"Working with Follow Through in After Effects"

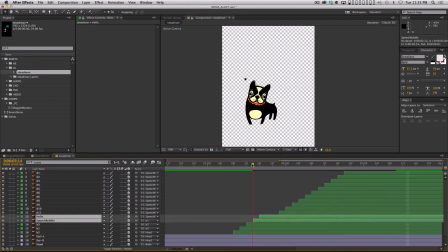So now I can go in and manually tweak it, but I didn't have to do all that setup, okay?
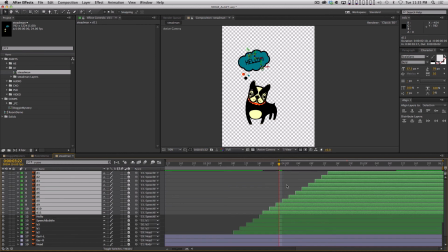And I'm going to kind of scrub through, figure out where I want those dots to start appearing, and then we'll just RAM preview that little part and see what we got. But hopefully... And it looks okay. I'm not like totally in love with it.
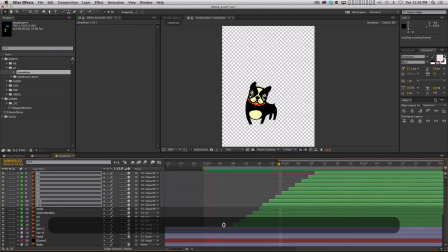I would probably speed up a lot of that animation. It feels a little bit slow. But what I would definitely do is try to figure out when I want that speech bubble to pop out,
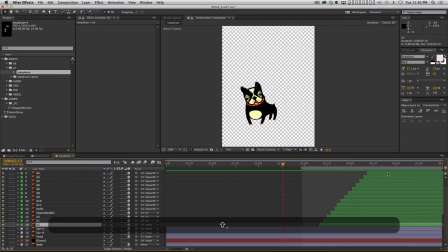which is probably right when the dog starts to move into its second movement. So we'll scoot that over like that, move these out points.
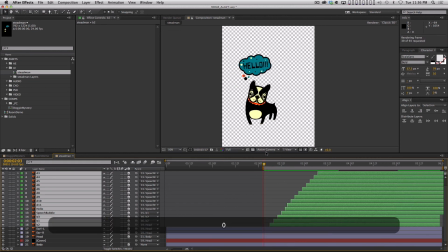And I want it to feel like the dog's movement is kind of triggering that. Yeah, there we go. Okay. But I want it to have follow through, which means it should be delayed.
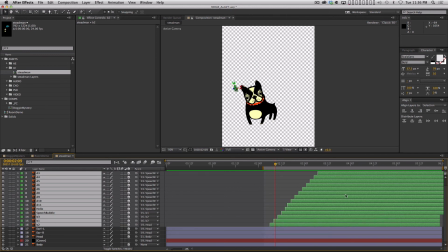So I'm going to nudge these I'm going to nudge these layers forward, maybe 2, 3, 4 frames. Easy way to do that. Hold Option, page down, and just nudge it a few frames, right? Maybe a few more, right?
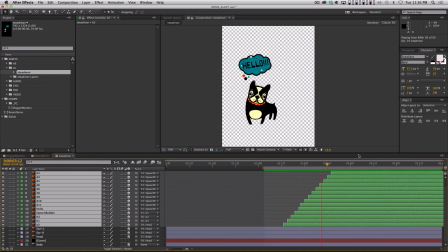So I want it to feel kind of like it's throwing that thought bubble out of its head with the momentum there, okay? Let's try a few more frames. Yeah, it's starting to feel nice, okay? So we've got a lot of follow through in this animation. Some of it is automated by expressions.
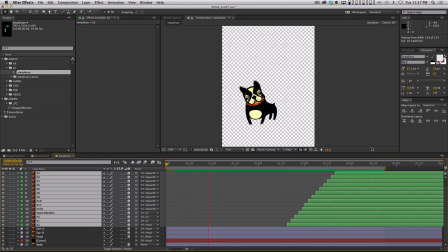Some of it is hand keyframed. And then for the speech bubble with all these, different pieces in it, we used a cool trick in After Effects to sequence everything for us. And we used the search bar to make it really easy to put keyframes on everything at the same time.
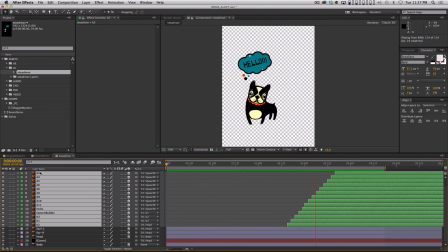So I tried to jam pack this tutorial for you guys to hopefully show you a lot of different ways and tricks of of making your animations feel better and save you some time.
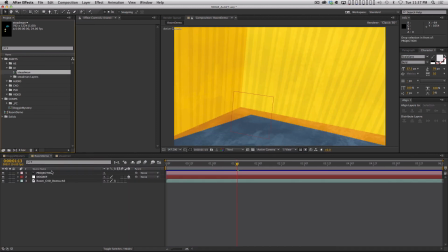Once you're done, it's literally, you take your layer and you adjust your anchor point so that it's on the foot of the dog. Make it a 3D layer, parent it to your null, and just like I showed you in the last video,
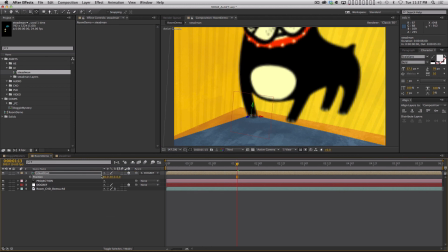you set the position of the dog to 50, 50, 0.
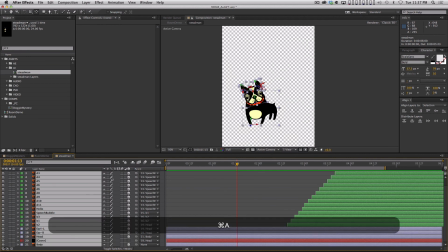One thing I did forget to do, by the way, is select all these layers and turn on continuously rasterize.
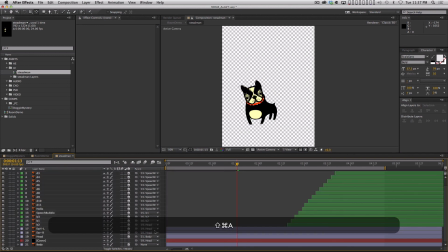They are all 3D layers
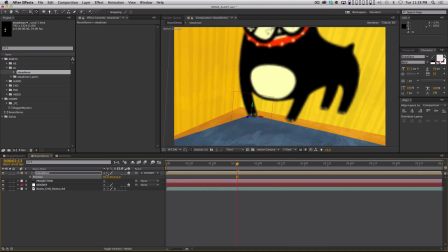already, but if I have this button on now, I can go back in here and hit the button here, and now my dog won't get pixelated.
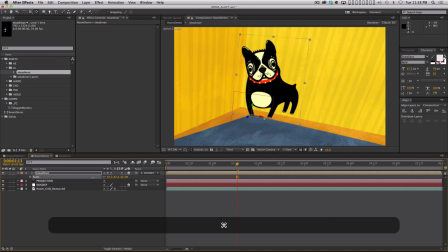All right, so that's a very important step too. And then we'll just scale that dog down, and we need to move him a little bit.
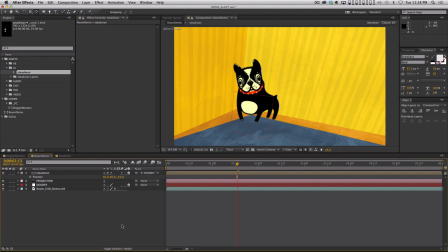I think he needs to be a little bit closer to the camera, but there you go. Now the dog is in the room, and I can't see the hello, which is a shame.
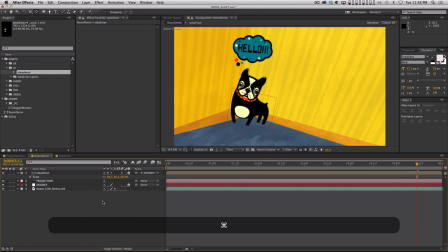So let me scale him down a little bit like that. But there you go.
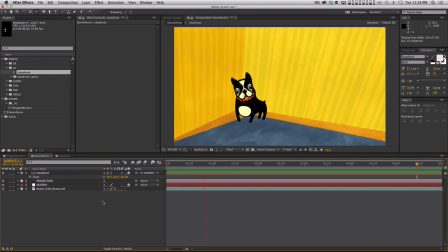There is Stedman in his 3D room with some personality and some follow through.
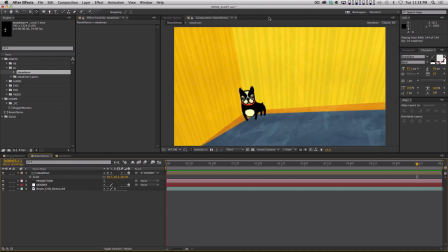If you look at the Photoshop file, there were some other nice details like a little shaft of light.
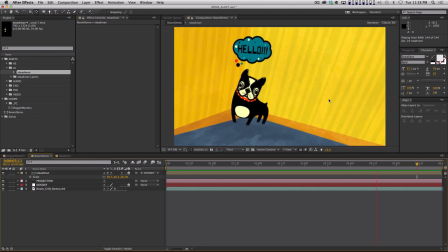I added a shadow to him. But you guys can take this as far as you want to. I hope you really learned some cool techniques. This is just an example of using After Effects in a way that, I don't know, I haven't seen too many people use it this way. And maybe it's just, the people I hang out with, but,
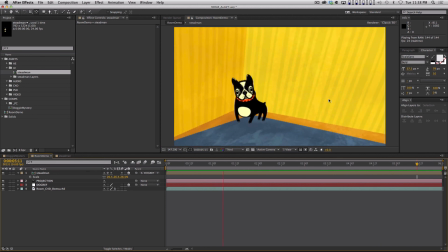I think the combination of Cineware and a few expressions and just understanding some animation principles, very quickly you can get something pretty cool and interesting looking like this. It also helps if you have a friend who can draw really interesting looking dogs.
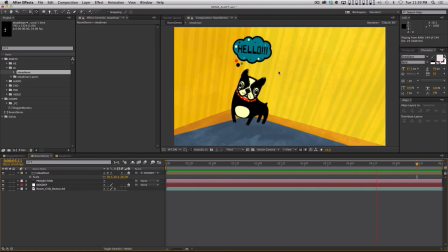But I hope everyone enjoyed this. Thank you so much, and I'll see you next time on 30 Days of After Effects.
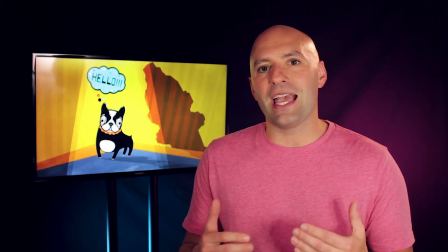Thank you so much for watching. I hope you enjoyed learning a little bit about the animation principle of follow through and how it can really help bring your animations to life.
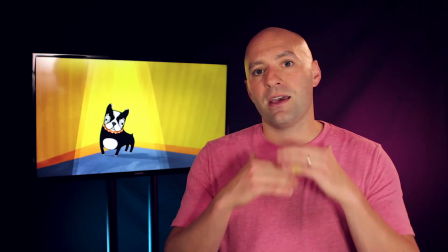And remember, check out our animation bootcamp course if you want an in-depth, interactive learning experience focused on the principles of animation.
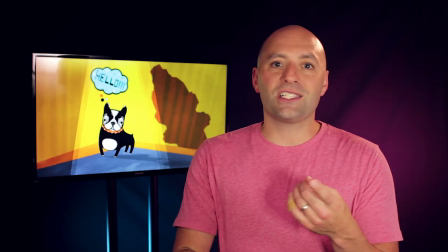You'll get weeks of intense training along with access to podcasts featuring industry leaders, critiques from our amazing teaching assistants,
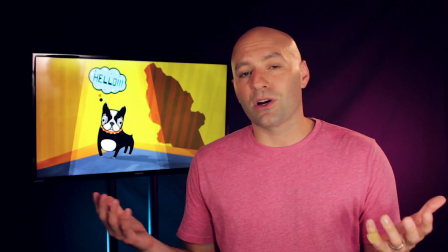tons of project files for you to pick apart, and a whole new network of motion designers from all over the world for you to learn and grow with.
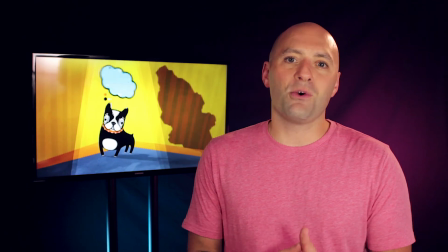That's it. Thank you so much. I'll see you next time.